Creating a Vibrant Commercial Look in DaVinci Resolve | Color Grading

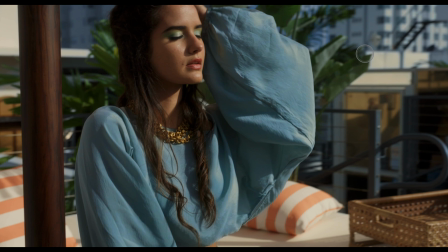[4:06]
Before, after, before, after, like that.
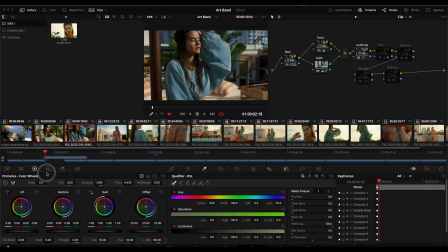[4:13]
And that's it. And it was, again, just a very simple boost here in the curves. Here, if I go to hue versus saturation, you can see I selected that color, which was already vibrant from the previous node, and I just brought that up.
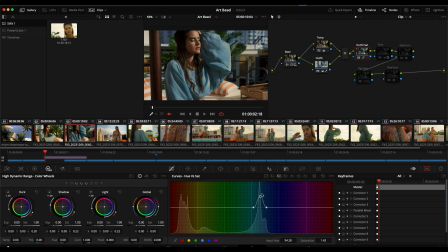[4:29]
Again, I did a kind of more commercial saturation, not a film-like saturation, something like subtractive or the typical HDR tools or something that's a little bit more organic, because in a lot of commercial shoots and a lot of commercial stuff, they really just want that very vibrant kind of saturated look.
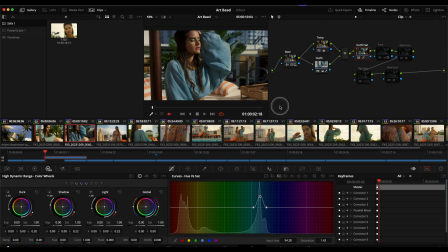[4:49]
But just with my own taste as a colorist, I also didn't want it to look too electric. So I just gave it a little bit of boost here in the curves.
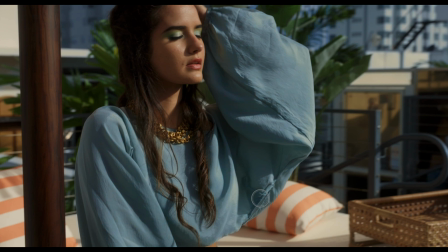[4:58]
And again, you can see the difference was before, after, before, after.
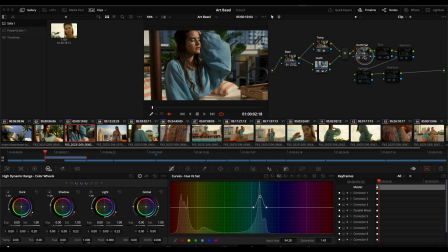[5:06]
And we're kind of moving along, making a look. And then I wanted to grab the face on this one. And again, with it being a fashion beauty video, this is the before.
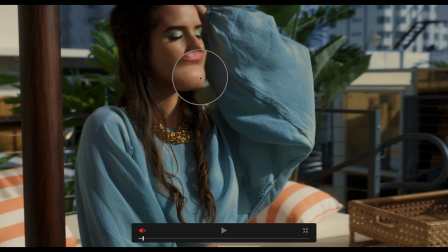[5:18]
You can see that you can see a little bit of detail here, you know, kind of like skin imperfections. And I just very subtly adjusted the mid-tone detail. I keyed her skin tones, adjusted mid-tone detail to take it from before,
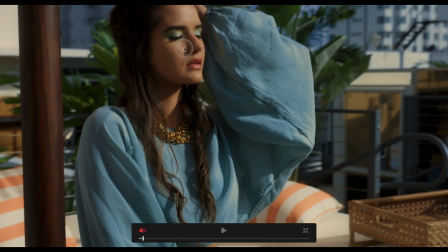[5:37]
after, just to soften everything here on her face. And also, honestly, a lot of the other browns to kind of take away that super sharp, crisp video look.
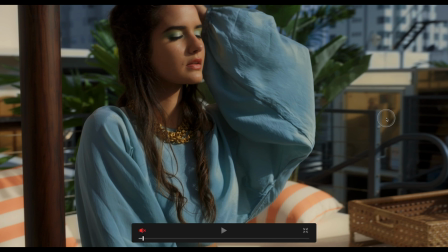[5:49]
Because Sony cameras tend to be super sharp, but I wanted to kind of soften things a little bit, in particular her face, before, after.
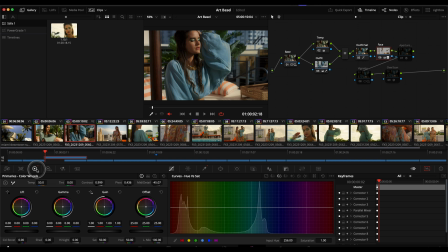[5:58]
And again, that was just as simple as keying
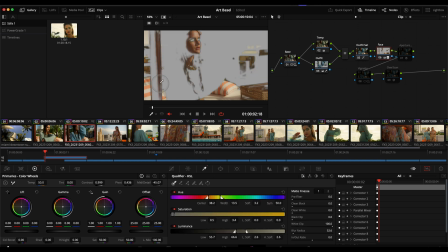[6:03]
her skin tones and anything that's kind of in a skin tone color palette, boosting just a tiny bit of color temperature in her skin, but then also going here to the mid-tone detail
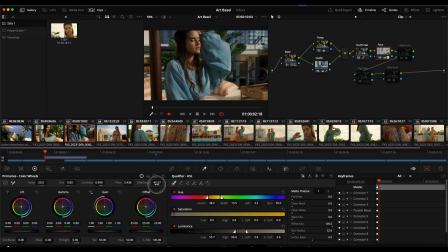[6:17]
and softening that a little bit. And that's what gives us, you know, going from here to here. And you can see it's gone a long way. You know, we started off here and just going from this to this to this to this,
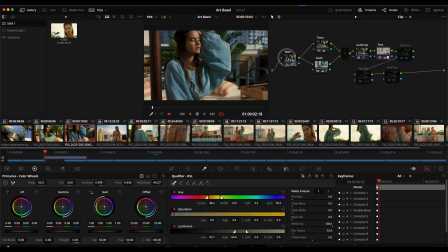[6:34]
her face. And after all of that, you know, I was pretty happy with it. And this is the phase where I kind of start experimenting a little bit. So I decided to, you know, see what else I could add. So I went into the OFX plugins.
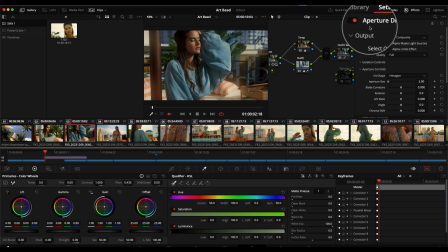[6:49]
Added this OFX plugin here, which is called Aperture Diffraction, to just kind of give things, again,
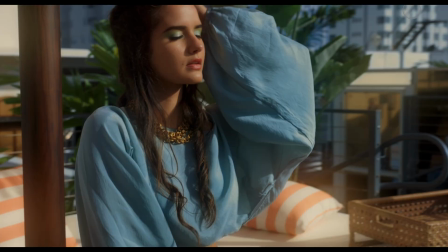[6:56]
staying with the theme of this, you know, of beauty and fashion and softening things up, making things look more on the prettier side.
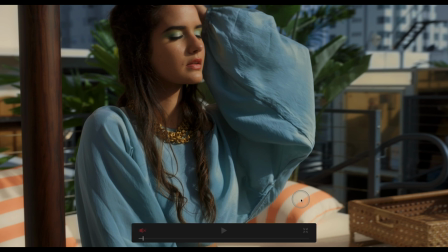[7:04]
And the Aperture Diffraction just kind of takes highlights, you know,
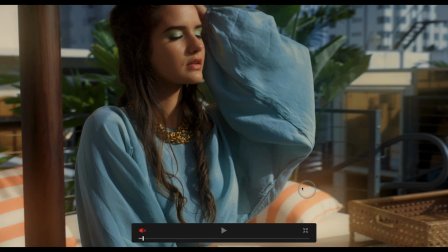[7:09]
and blooms them a little bit and adds a little bit of warmth to those highlights as well.
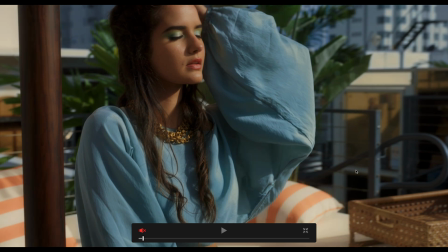[7:14]
And that gives us before, after, before, after.
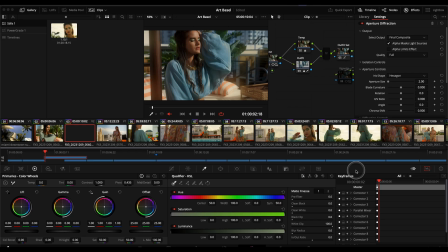[7:18]
And this is one of those things that really you can only see while it's playing back. You go into full screen.
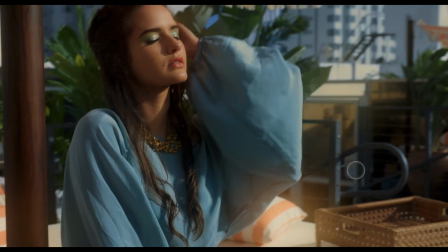[7:24]
You can see it kind of in action here, what that kind of does to it.
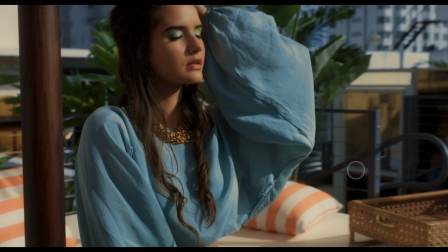[7:30]
And if I turn it off, here's with it off.
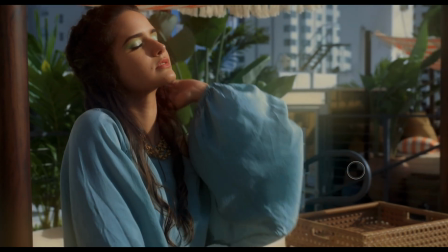[7:38]
And here's with it on. Just gives it a little bit nice, misty, prettier look.
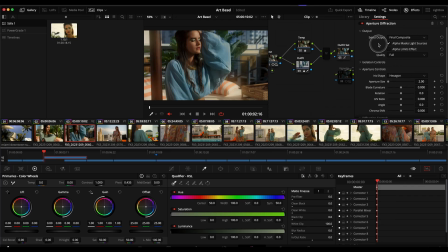[7:44]
And yeah, this was a very basic one. This is one of those lucky things where I dropped it on there. It looked good. And then I just made an adjustment to the aperture size just to kind of spread out the highlights and make them look as soft as possible.
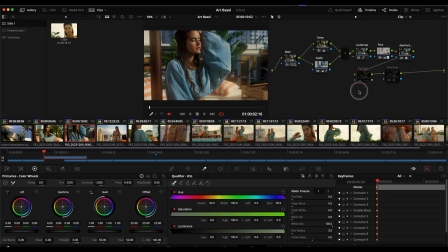[7:58]
And so that was the aperture diffraction. And then here it's just kind of polishing things up, a vignette.
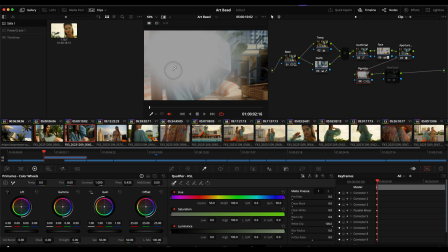[8:08]
And I specifically added it, you know, only outside of her like this.
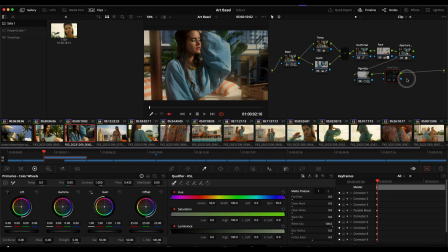[8:14]
So that one's a pretty simple one. So, and then the last thing I did was just more of a stylistic choice, and that is adding this dehancer plugin here, where I turned off everything about this plugin except this overscan look.
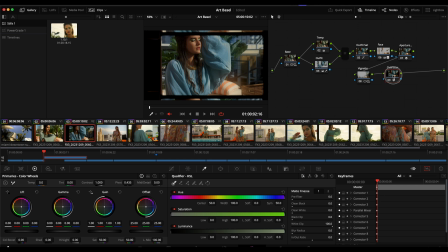[8:30]
And it's really just a thing where it's just kind of a creative choice. I wanted to see how it looked. And what's cool about this is that you can adjust how the sprockets look, the softness of everything. And that's just kind of what I did.
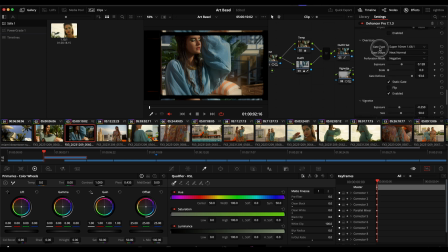[8:43]
So if you go down here to overscan, I picked the gate type and I picked 16 millimeter 1.66. You can see there's all kinds of options, you know, different sizes. And to me, that one fit. And then also, you know, adjusting the exposure of the sprockets.
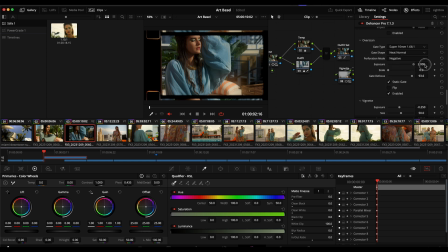[9:01]
You know, you can remove them, make them very bright, something like that. And that's kind of a place that I thought looked nice. And then also the focus on the gate, which, you know,
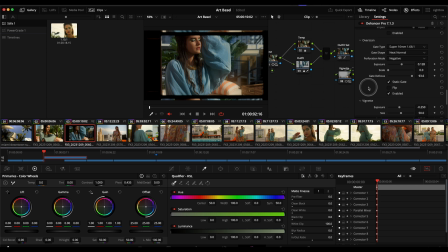[9:13]
you can keep it very crisp and sharp, but I just kind of went with a softer look, which is kind of an overall theme for a lot of these beauty commercial videos. And that was it with the overscan. And I just kind of thought it added something nice to this shot.
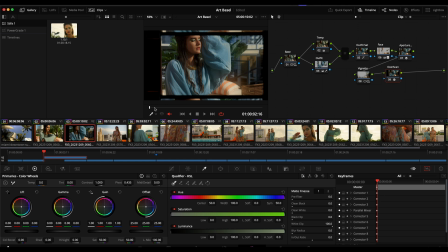[9:29]
You know, some people may like this, some people may not, but that's just kind of what you usually do as a colorist, is you try things, you walk away, you come back, you see like, okay, what do I like better? And what does the client like better? Do I like this look or do I like that look?
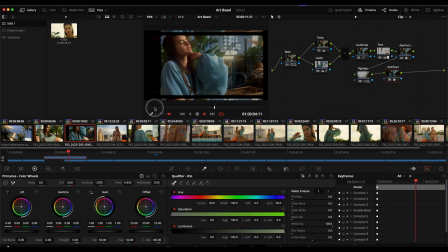[9:46]
You know, so, you know, again, it's all about creativity, which is what I like this channel to be about, trying new things, experimenting. You know, this overscan might be a thing where you might add in, you know,
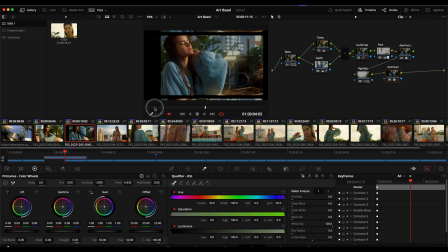[9:59]
for a split second on a shot just to kind of keep the audience's attention. But some people might also prefer just this kind of original look of the clip.
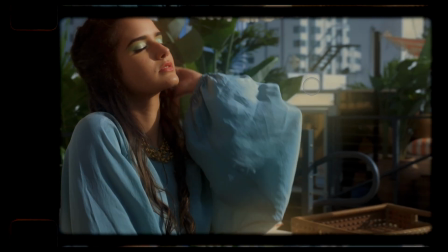[10:08]
Okay, so that's it. Here's the final grade.
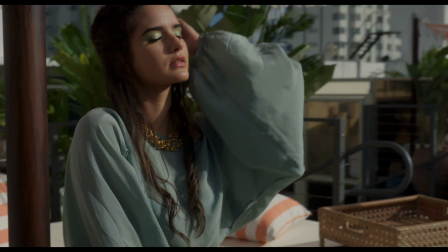[10:11]
Again, big difference going from this here to here.
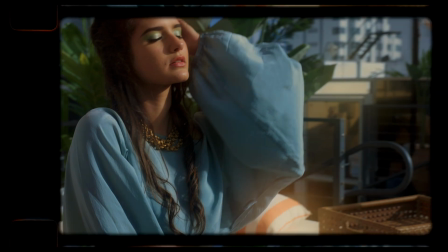[10:18]
Again, before, after. Okay, that's it. I hope you learned something. Any questions, comment below, like, subscribe. Once again, thanks to Black Pixel for letting me use the footage, and I'll see y'all later.